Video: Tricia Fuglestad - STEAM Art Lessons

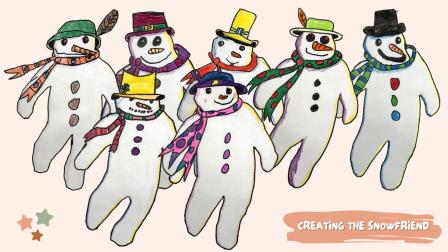When students began this process, we looked at snow friends and we thought about how to create them in the style that Raymond Briggs had in his illustrations, but still have room for creativity and think about the accessories that they would want.
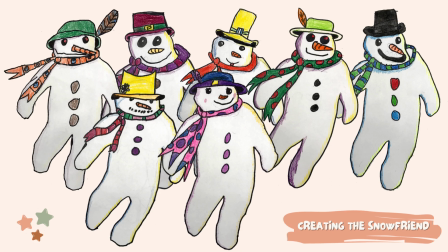They wanted their scarf to look like it was blowing in the wind, so that when we had the flying scene, there was a little bit more of a movement created by that effect. And then we wanted the glow of the night,
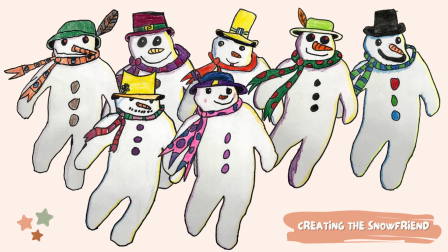the glow of maybe the buildings below and the darkness of night. So we wanted to focus on shading, having highlights and shadows, and working with color pencils.
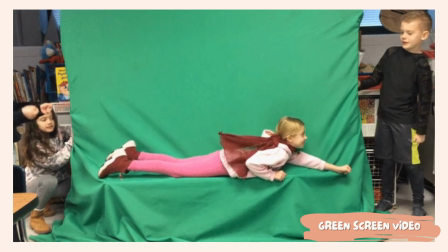My students each took a turn creating a green screen video. It only needed to be about 3 seconds long, where they were pretending to be flying
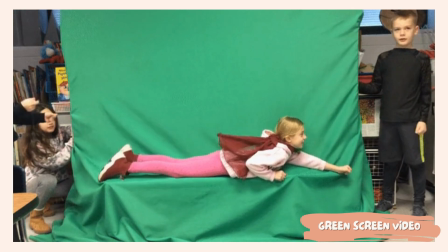with their snow friend, one hand outstretched, holding on to the hand of their snow friend. And we needed that feeling of movement, so we had them wear a scarf, and the scarf had green yarn attached to it.
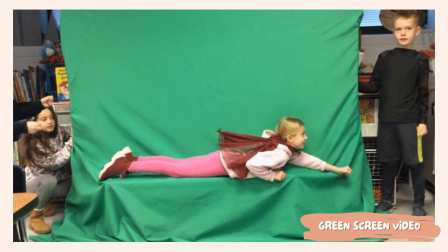And then off screen, we had a scarf wiggler, and then two other students would help make sure that the student was within the green area and that the wrinkles were controlled.
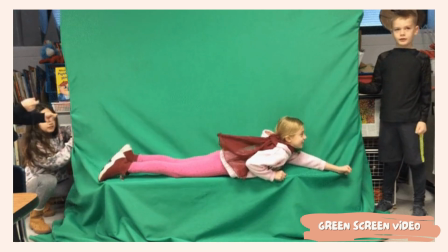They were on wrinkle patrol, actually. To create a feeling of movement,
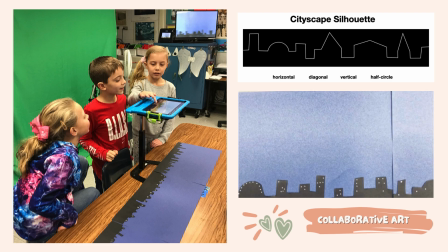I had my students create a background that moved with stop motion animation for their final piece. This was a silhouette cityscape made from construction paper.
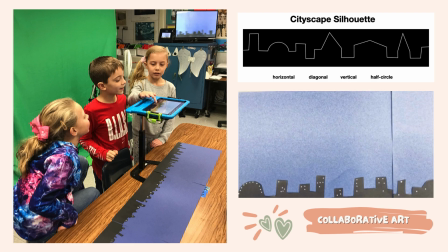And maybe you can see in the photo that the three students that worked in one group had attached their three landscapes together, their three city silhouetted
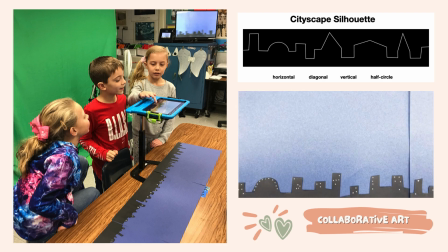landscapes, to make one long strip. They needed to move it under the camera. In the app we used was iMotion, and that's a free stop motion animation app. And they needed to move it so that it looked like
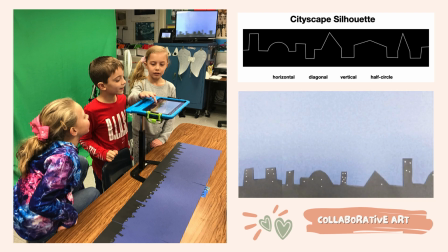it was moving from right to left, because that was the direction that we were going to face in our green screen video. And then they needed to create a 3-second animation.
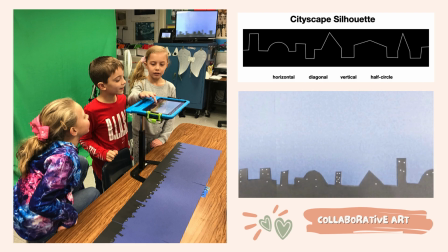So our goal was to do 30 pictures at 10 frames per second.
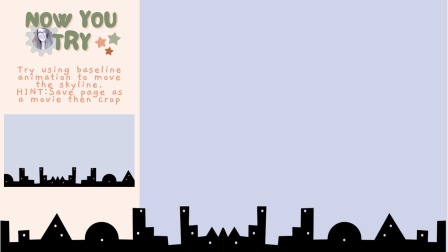This effect could also be achieved digitally, so I want to give you the chance to experience that. I set you up in Canva with a digital cityscape that's silhouetted and a background.
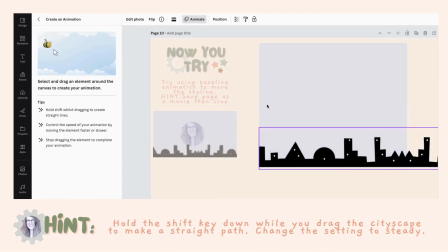And what you can do is make sure that that cityscape is longer than your
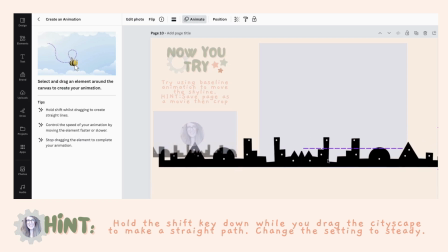stage, and move it from right to left, creating an animation.
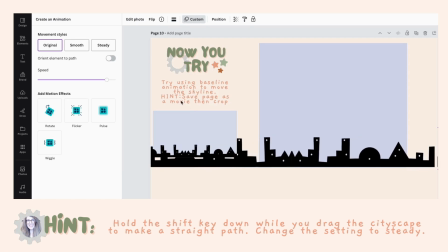So you can use the animation tools within Canva. You can do a custom animation and drag a line
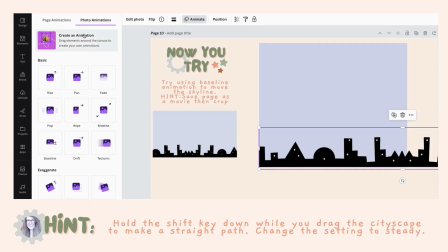for an animation path and see if you can create that same effect.
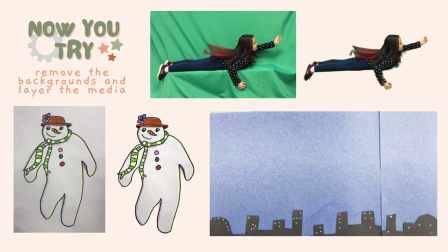Now I want to give you a chance to use Canva to create a green screen effect.